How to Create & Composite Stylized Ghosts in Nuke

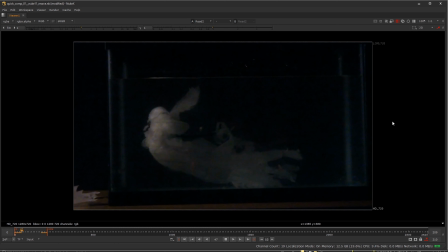And this has been denoised in another program. You could denoise this inside of Nuke as well, but I had used another program. And also, I think it had already been slowing down separately, so I didn't have to have Nuke processing that as I was working.
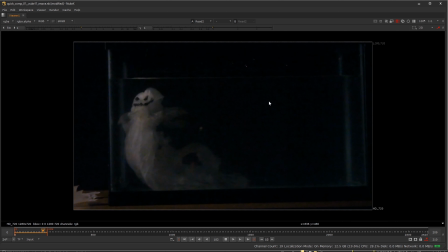The actual coat hanger, I think, was wrapped in electrical tape, so it would show up as black, so that would get dropped out later on as well. And you'll see why we shot it against black as we go down the line here a little bit in doing this very brief look at the composite.
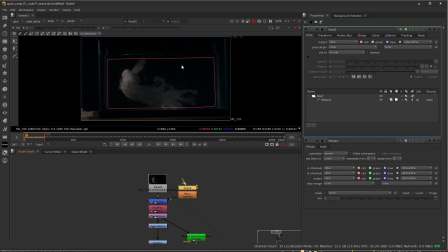So all I'm really interested in is obviously where the ghost is at. So a quick roto shape and using an end node just to cut out that section.
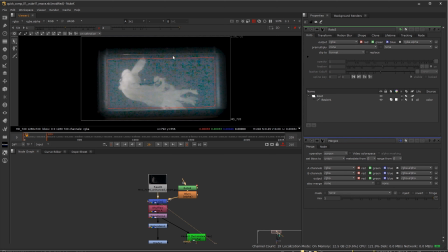If we brighten this up, you see there still is a lot of the background left, and we kind of want to get rid of that.
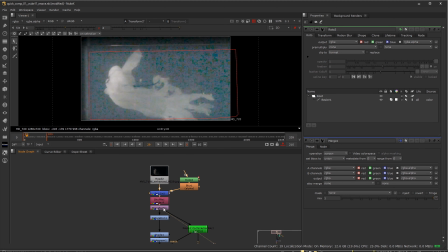So basically, scaled it up a little bit. Let me go and fill this to the screen. desaturated it to get rid of some of the blue tint in the original footage,
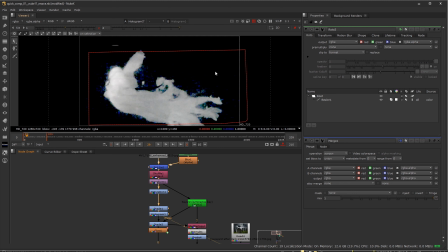and then color corrected it, and then did the histogram. And the histogram is basically what brought down the background to mostly black, so you don't have any of the background left over.
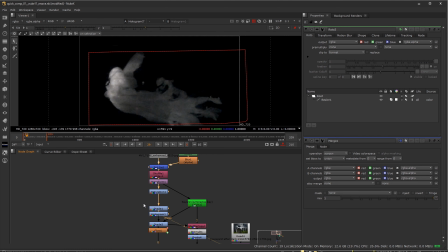We just want to have the ghost and nothing else left over. If we go ahead and continue, do a couple more color corrections just to give it a little bit of a tint, and also added a glow to it. And this is one little section where I use an expression to have it kind of pulse the brightness as it's moving around.
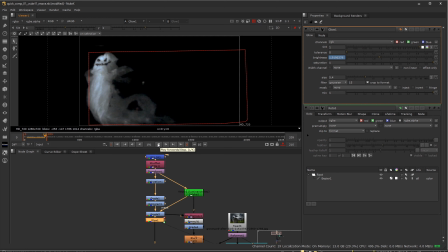So you get this kind of pulsing would be the best way to describe it as far as its energy or as it's moving around. So it's kind of a pulsing effect. And then from here, we added an overall glow to make it look as if it is actually emanating light and glowing around the environment.
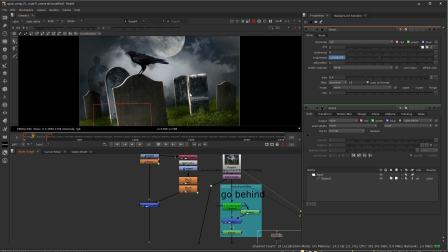And from here, we have our background, which is just a Google image background, and reformat it to its so it's cropped to the size we want. Did a few different techniques to actually cut it out.
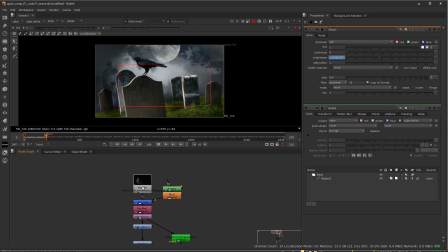And so the main thing to kind of take away from this, if you want to do something like this on your own, is when you shoot something against black, like we did here,
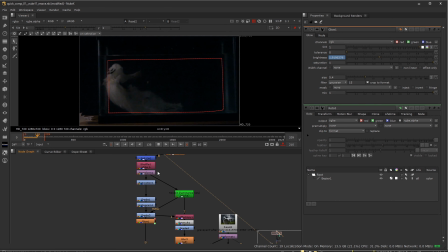and you actually get the background to black, like we had to do in a couple of these nodes, even though this doesn't have an alpha channel to cut it out, so it's not shot against a green screen or a blue screen,
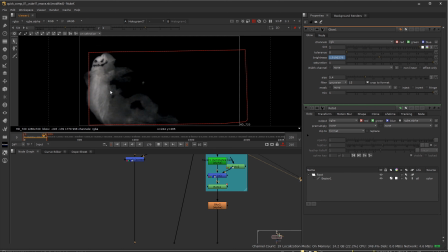and obviously I wouldn't want to try and roto this. There's all kinds of small little edges, and it's organically flown. It'd be almost impossible to roto. You can still extract it and put it on your new background just by doing a regular merge,
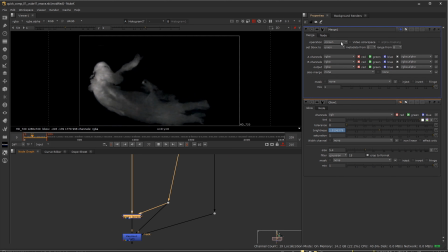but instead of using a over as your operation, you use a screen.
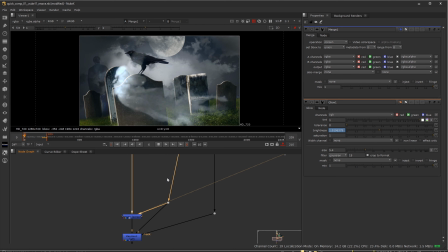And what a screen basically does is it kind of mimics the effect of if you took two film negatives back in when films were mostly shot on film and exposed them together with light. And so what that basically does is it drops out the dark areas and it keeps the light areas,
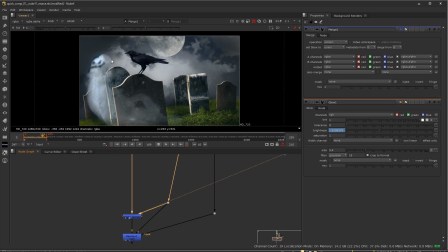but it gives it kind of this see-through effect, which for a ghost effect like this is exactly what we want. So far, so good. The last step that we kind of needed to do to make it look like it's in the environment going behind the tombstone and the crow and things like that is just to basically create a mask through various means and use a keymix node and
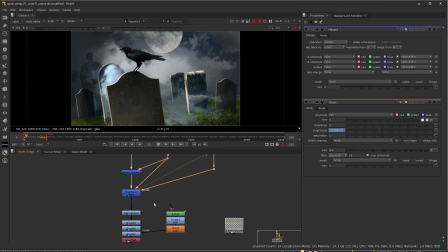keymix back on top the tombstone and the crow. And then we just do a number of color corrections and
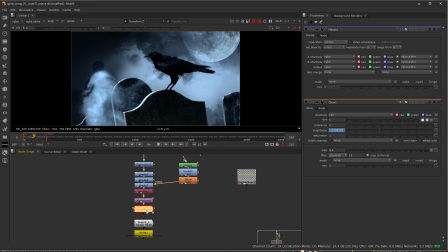transforms later, and a little bit of camera shake and a little bit of film grain,
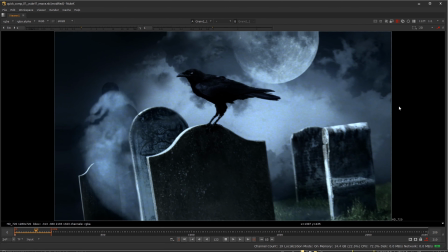and you get your final composite that has a fun reveal to it where you see just the crow at first,
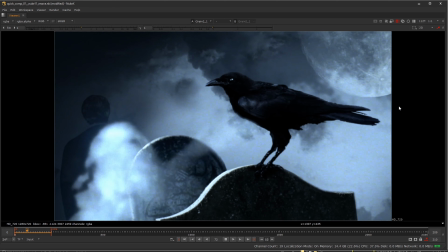then you see the ghost in the graveyard. So a little bit of storytelling just to the camera move and the camera shakiness and things like that.
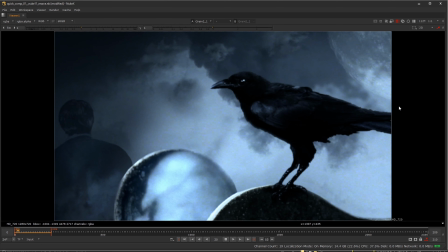And of course the film grain gives a little bit more of a gritty feel, even though that might get taken out through the YouTube compression.
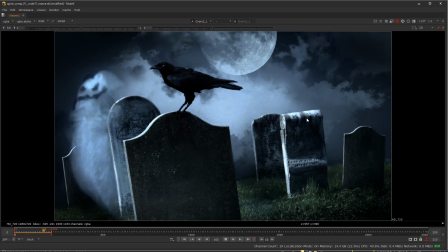So hopefully you can kind of see how fun and useful this technique can be.
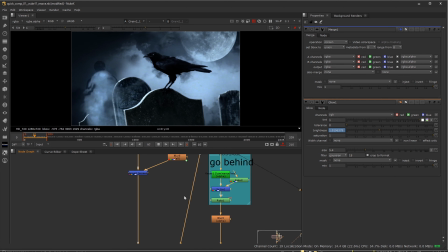And honestly, as much fun as the software is, when you actually get to physically create things,
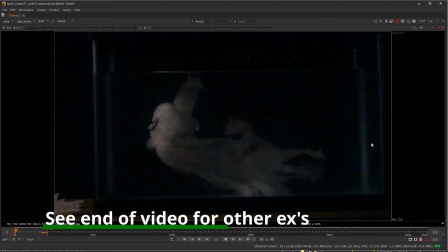like as simple as this is, there's a little bit more of a reward when you do that.
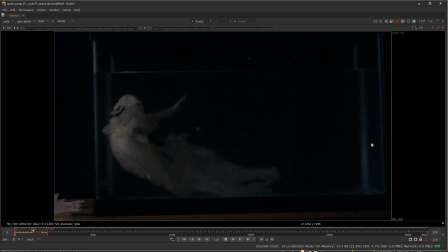One, it's a little bit more tactile, you can feel what you're working with, and it's easily reusable. The great thing is you can do as many takes as you want here, and you're not doing any cloth simulations. You don't have to relight it and re-render it.